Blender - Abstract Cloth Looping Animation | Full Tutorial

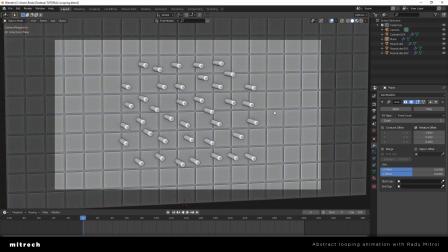[16:13]
All right, what I want to do right now is, I know that I'm going to animate my camera moving,
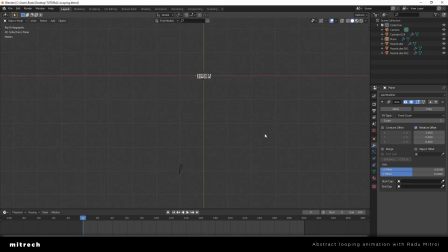[16:21]
so kind of like this, and I want to give you the impression that it's going all the way around,
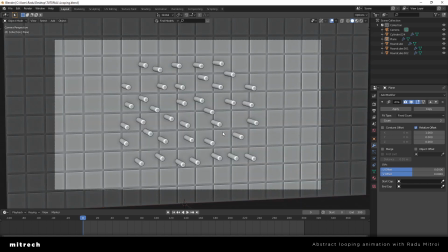[16:29]
like doing a 360. And we're going to use a little transition trick in there to make it loop perfectly.
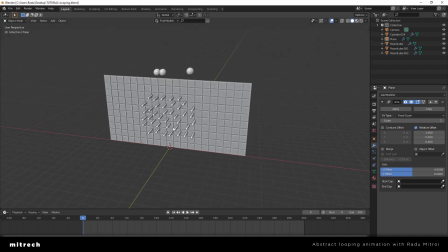[16:38]
But until then, I want to create a new
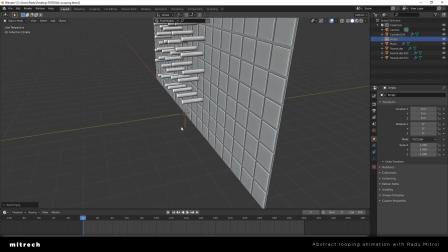[16:43]
empty, and I'm going to use this empty right here to rotate and animate the rotation of the camera. So I'm selecting the camera, I'm selecting the empty, and I'm going Ctrl P, and I'm parenting the camera to that empty.
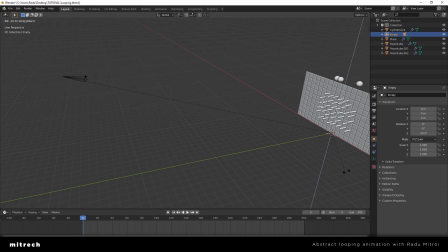[16:58]
So now if I rotate the empty, the camera follows.
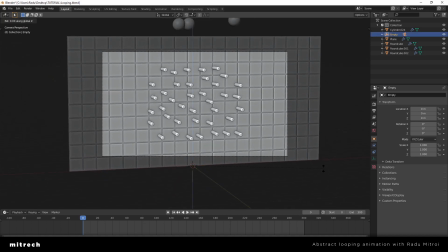[17:03]
So this is me being in the camera view. I'm selecting the empty and I'm rotating this, and look at how everything is looking like. All right, so let's just start by animating the camera. So what I'm going to do is I'm gonna rotate it
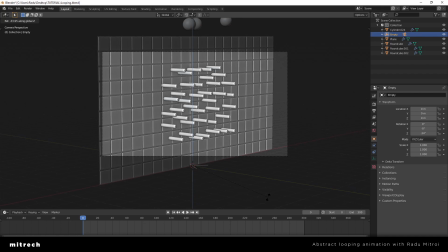[17:23]
up until this point, I suppose. So
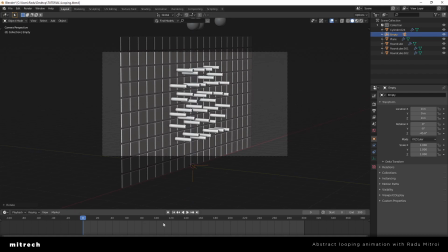[17:33]
maybe something like this. And I'm going to enable auto keying. I'm going to press R and then just click so I can set a keyframe right here.
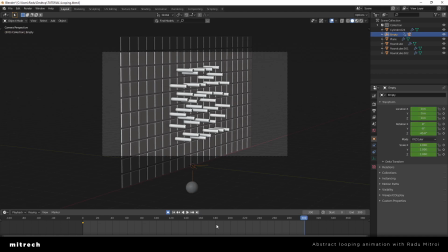[17:46]
I'm gonna go to the end of my timeline, press right arrow to go one frame next. So I'm on 301, and I'm just going to rotate my camera
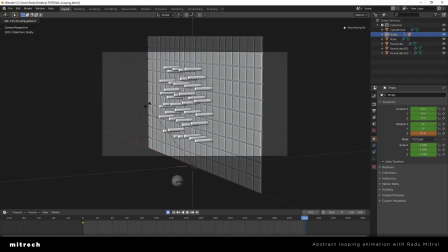[18:02]
like this, until I want this to be in the position where it's going to finish.
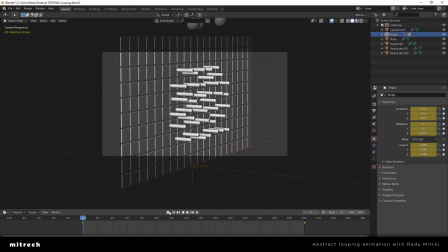[18:12]
And there you have the camera animation. So we have this. All right, what you want to do right now is select the empty and just select both of your keyframes, press T and make sure it's linear.
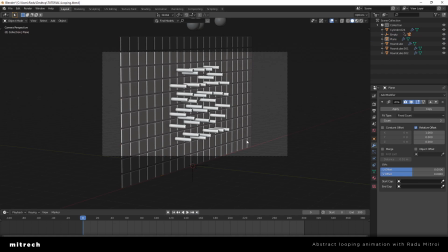[18:32]
This way you won't get an easy in effect, and it's not going to mess with the looping.
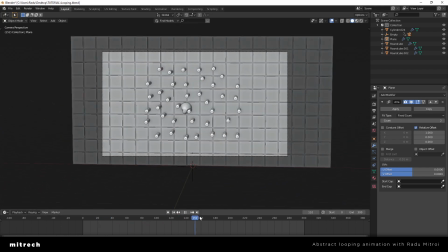[18:40]
So we have this, which is nice.
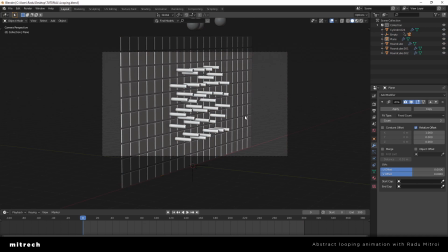[18:43]
And the way we are going to loop this is by hiding the start point and the end point of the animation.
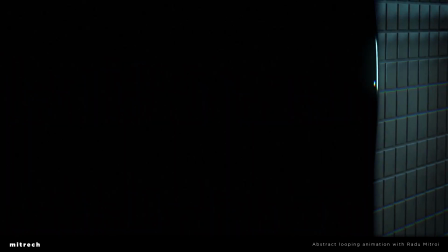[18:51]
So as you could see in our original animation,
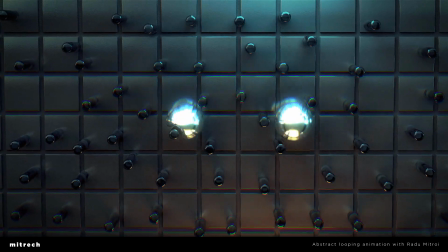[18:56]
the camera starts from black, like it's behind an object,
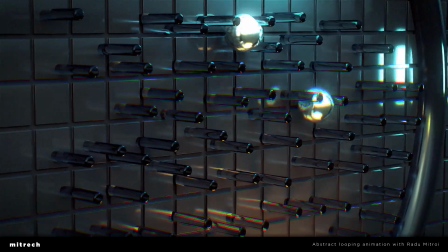[19:00]
and then moves around until it gets covered by another mystery object, and then it just loops back.
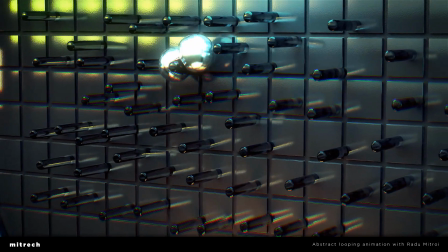[19:10]
All right,
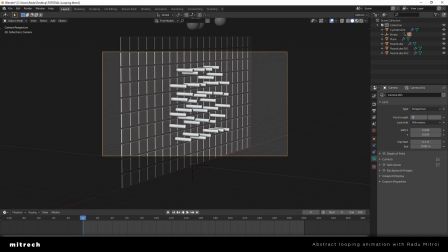[19:13]
you know what, I think I'm going to make the camera focal length a bit lower, into 85, and I'm going to move this closer, yeah, just like that. So we have this right now,
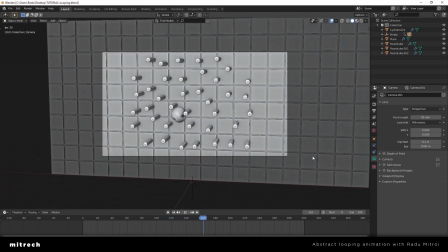[19:29]
which is a lot more personal and up front with the actual animation,
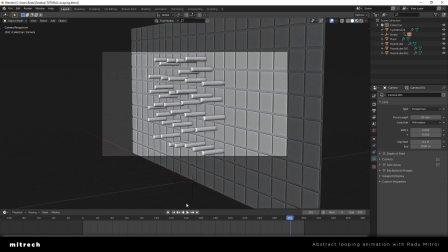[19:35]
which is completely fine, and we like that.
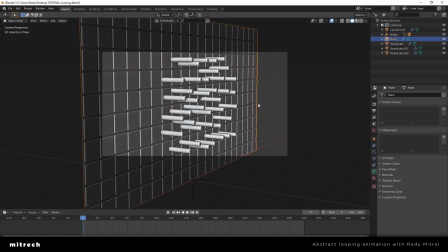[19:38]
All right, as you can see, when we start the animation, we can see this empty space in here. So what I'm going to do is go back into the wall modifiers, and I'm going to increase the count like this,
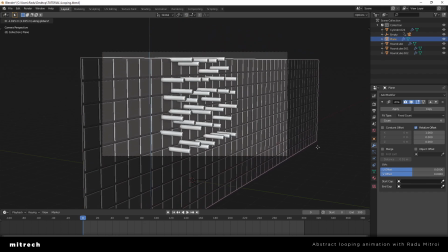[19:54]
I'm also going to lower the wall just enough to cover up the whole frame, and I'm going to do another array modifier so it duplicates vertically.
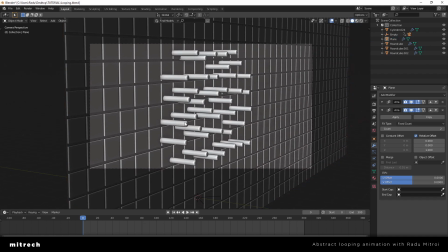[20:08]
And now we don't have any empty space.